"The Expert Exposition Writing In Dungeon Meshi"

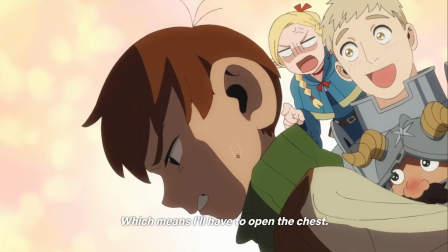(3:57)
He's the one who pays attention to all the small details in the world as well, like the fact that the dungeon was found about 5 or 6 years ago,
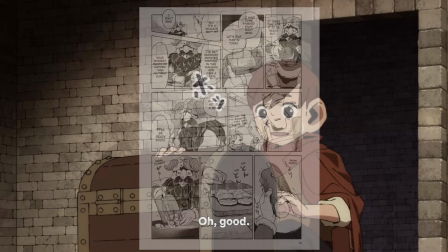(4:03)
while Senshi has been around in the dungeon studying it for 10 years, which is some fun little foreshadowing for the next episode coming out, probably by the time this video comes out.
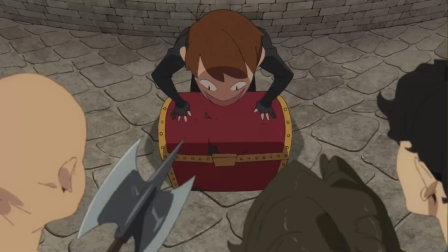(4:11)
Chilchuk actually is very knowledgeable about like people above ground, the communities,
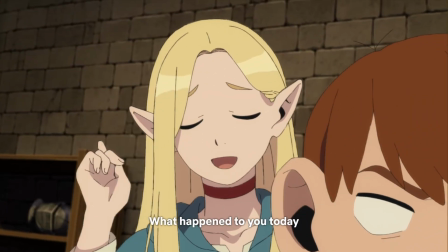(4:16)
his own views on the people who are like long-lived races, shorter-lived races. He just knows a lot about people in general. Also, since Chilchuk is so well like traveled, he actually knows a lot about different cultures and is actually really informed about different places in the world. He's not super duper informed like Laios when it comes to like monsters, but he knows enough about other cultures where he can like fill in some gaps, and he can actually inform people enough to like add mystery to the world. He's also commonly used as the middleman in the group.
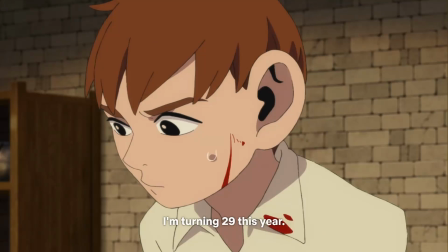(4:48)
While he's not happy about having to eat food, he is the one that helps Marcille kind of ease into eating monster food more often.
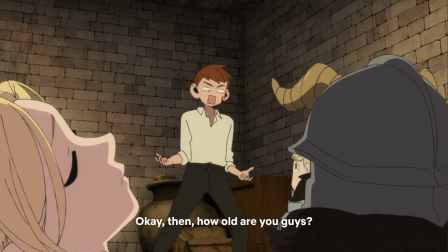(4:54)
And he's usually the one that is willing to speak up in the party when others are not.
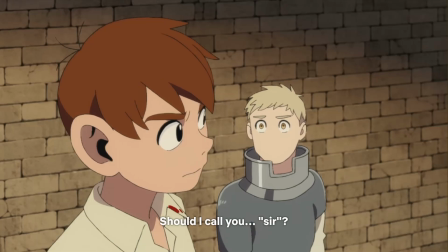(5:00)
He also keeps Laios in line when it's absolutely necessary. For example, when Laios wanted to eat a fish demi-human,
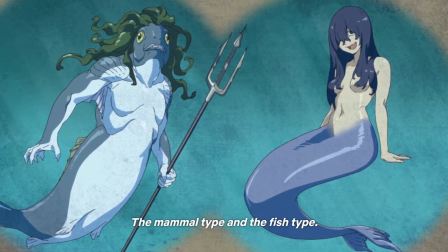(5:11)
Chillchuck's reaction to this is letting us know that above ground, this is seen as very taboo.
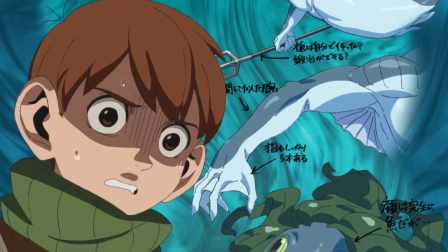(5:17)
So you can actually look at Chillchuck as more as like the everyman of the group.
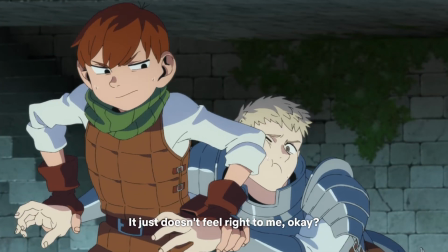(5:20)
So Chillchuck's reaction is most likely the reaction you're gonna get with people above ground when it comes to certain things happening in their party.
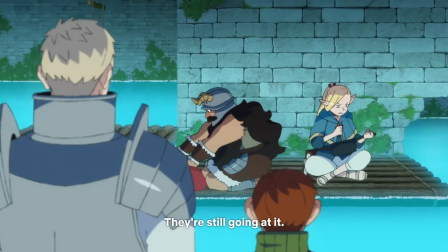(5:27)
And none of this is ever forced in the story. It's always very natural, and I love that about Dungeon Meshi.
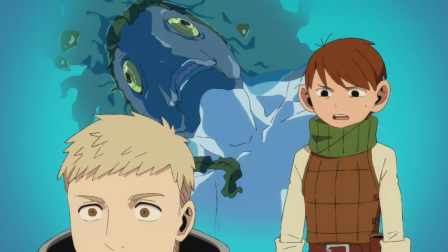(5:32)
Information in Dungeon Meshi is only given to the audience when it is naturally time for the characters to talk about the information that they have.
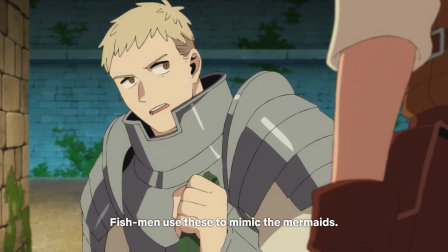(5:40)
So if something comes up, they'll talk about it, but they're not just gonna turn to the audience and just spout out information out of nowhere. However, the characters, no matter how educated they are about the world, food, magic, or monsters, they still lack some information about these things, and their information broadens with the audience members at the same time, and it helps build the mystery of the world and helps build our connection to the characters, because we're in the same place as them when they don't know something.
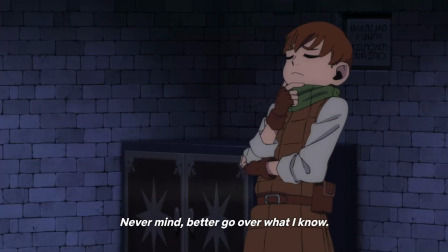(6:06)
Also, the visuals used to exposit the information in Dungeon Meshi is also very important and is used very, very well.
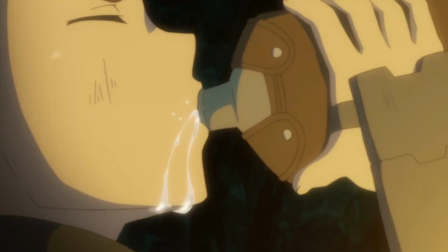(6:12)
Funny enough, Log Horizon's anime had a really good exposition when it comes to like visual storytelling, because it would actually show you charts and explain things very carefully to the audience.
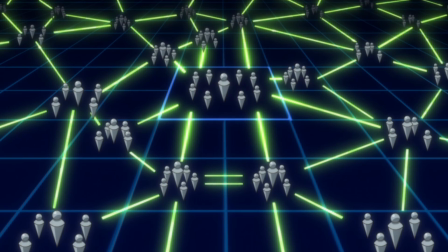(6:21)
But in season 2, the anime kind of took a nosedive when it comes to the visual quality of stuff and actually had the characters just standing around a room
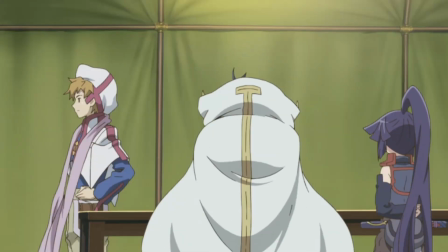(6:29)
expositing the information needed to understand what's going on. In Dungeon Meshi, they don't have that problem. They actually show you a bunch of charts, little drawings, and they have a bunch of visual storytelling that you can actually see on screen, so they take full advantage of the visual medium of anime and manga.
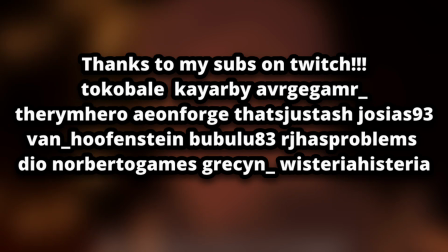(6:45)
Anyway, if you enjoyed my video talking about exposition in Dungeon Meshi, let me know in the comments down below. Personally, I have a lot more things to talk about Dungeon Meshi.
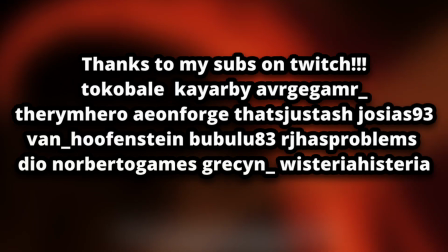(6:51)
I love Dungeon Meshi. So, I've been reading the manga, I got the guidebook, I've been watching the show, I'm all in on this story.
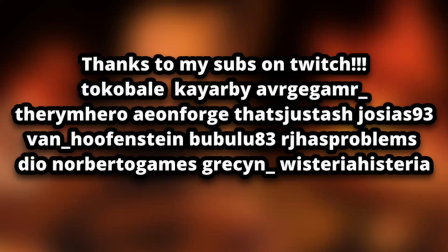(6:59)
Let me know what you guys think in the comments down below, and let me know what you guys want me to talk about next.
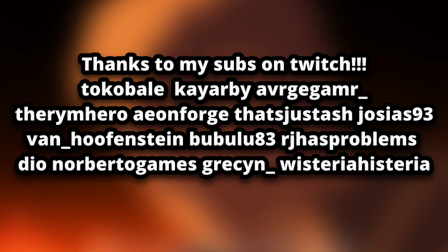(7:02)
Thank you to my Twitch subs, and if you want to help me out and have your name read at the end of the video, please use the thanks feature here on YouTube, or subscribe to my Twitch,
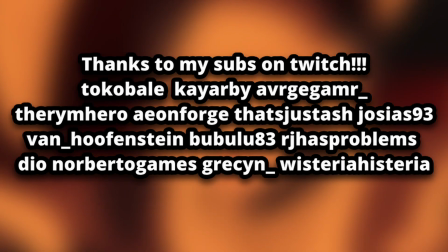(7:10)
link in the description. Thank you to Tokabell, KRB, Average Gamer _, The Rhyme Hero, Aeon Forge,
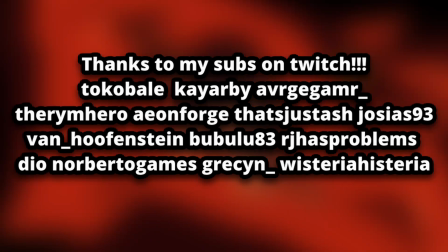(7:17)
That's Just Ash, Sias 93, Van Hoevenstein, Bewulu 83, RJ Has Problems, Deal!
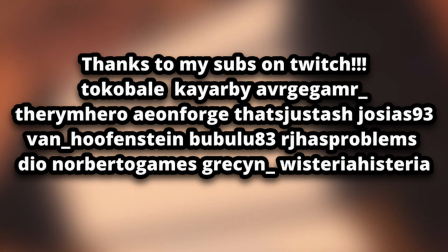(7:24)
Thank you to Roberto Games, thank you to Gracie _, and thank you to Wisteria Hysteria. Thank you everyone for watching, and I'll see you guys in the next video.
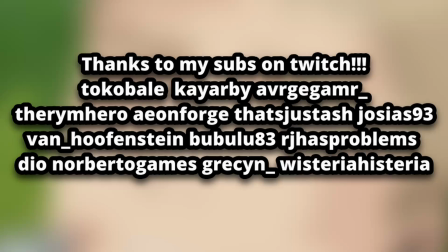(7:32)
Goodbye.